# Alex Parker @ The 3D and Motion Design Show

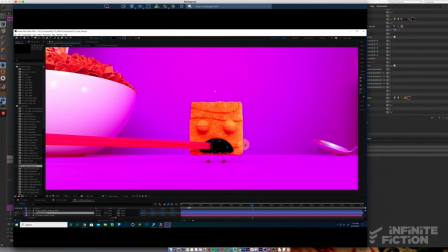And so these shape layers were all animated either by hand or via tracking the intersection of the back of that bright pink tongue against the black geometry. And so it was completely shot dependent some of these shape layers were tracked some were animated by hand depending on what the shot had to offer
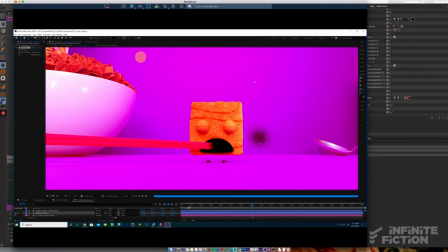and how easy it was in shots like this where there's just not a ton of movement here um it was much easier to do by hand especially with this character intersection where this character comes flying in from screen left to intersect this shadow um
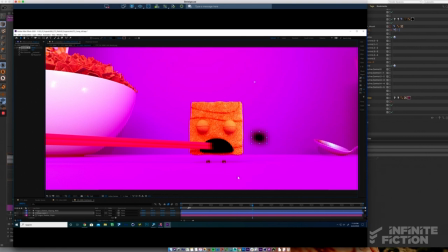and so here we've just gauze and blurred the shape layer to taste we're gonna pop it back onto the tongue and that's really it that was our little secret to compositing these super crazy tongues into the mouth cavities and making them feel like they actually took up some 3d space and offered some natural shadow that still gave us the
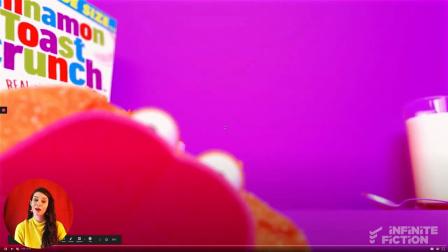stylized feel we were looking for all right so for our last demo with the time we have left we're going to take a look at how we pulled off
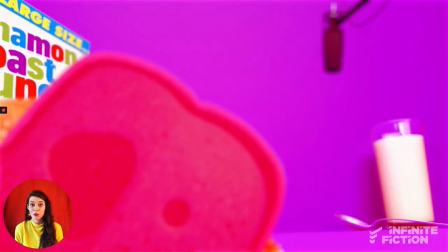some of the character effects in this shot and so odds are if you're a generalist working on a character based spot, you're going to have to tackle some of the character effects as well.
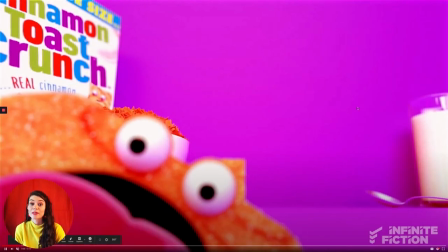And so we're going to take a look at how the easy breezy matte selection in Cinema 4D helped
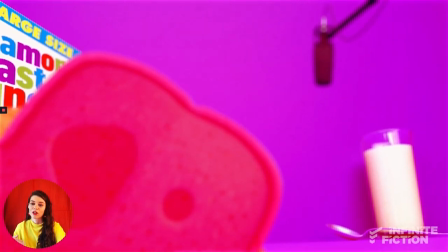us come up with the solution for this tongue dragging across the camera lens in this shot here.
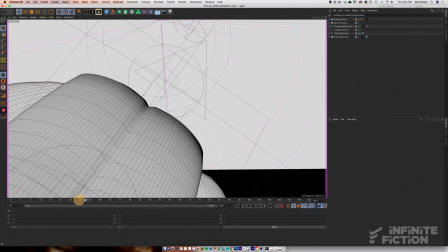So we've hopped into cinema into a stripped down version of this scene. And you can see here, you've got this character dragging this big cartoon tongue across the camera lens.
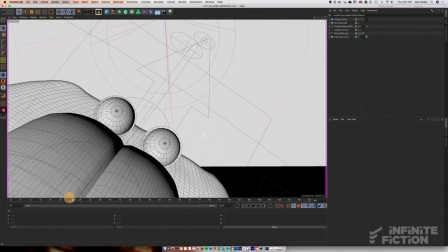But let's hop into our perspective view and see what's actually happening here.
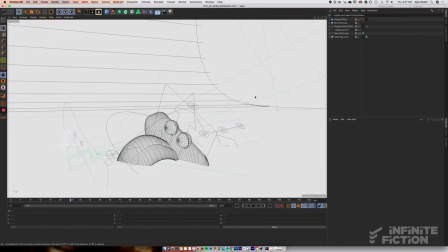So we'll hop over here and we'll see the second we hop into perspective view, all of our secrets are out.
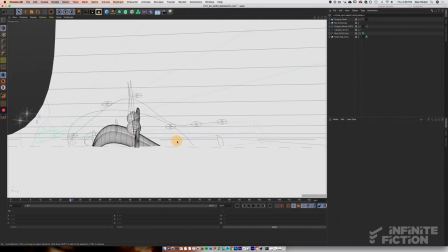We've got this tongue geometry pushing straight through the body.
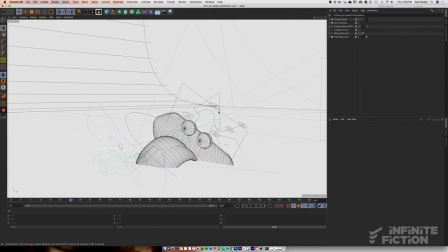We've got all kinds of mess going on back here, but that's the beauty of animating to camera is that these are all our little secrets here. And so you can see that in order to exaggerate this tongue shape and size, we've got it really pushed up against this character and you've essentially just kind of faked this camera plane here.
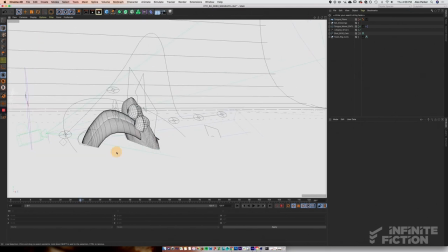There's, as you can see, this tongue really isn't pressing up against anything and to really get that feeling of this squishy soft body tongue pressing up against glass we wanted to achieve that in post and so in order to do that we needed to to find a way to get a selection we
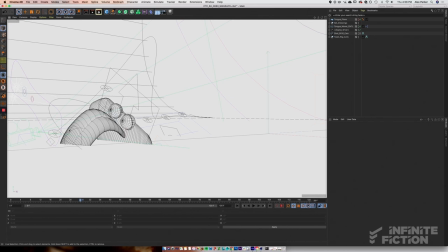wanted to find a way to get this reliable and repeatable selection of this tongue soft body squishing up against a glass plane and so the way we did that was essentially faking a camera lens plane and so you can see up here we've got this tongue plane turned off but if we turn
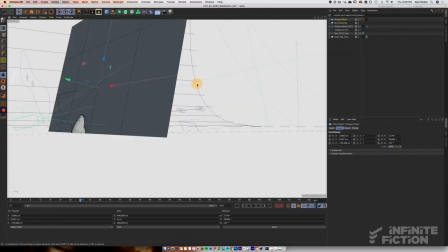it on you'll see it's essentially just a big plane intersecting with our tongue here so let's hop back into our actual camera view
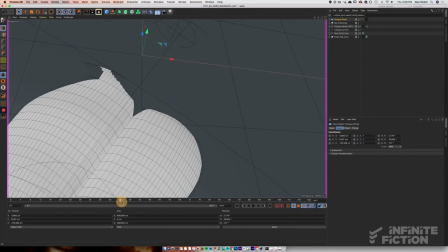and you'll see what we get here is this really squishy tongue shape pushing up against this plane
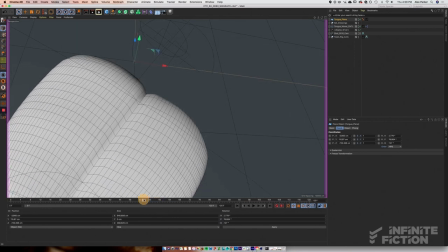and so the reason we needed this was because we wanted to be able to select this kind of heart-shaped tongue pressing up against the glass and we wanted to not have to outline that shape by hand.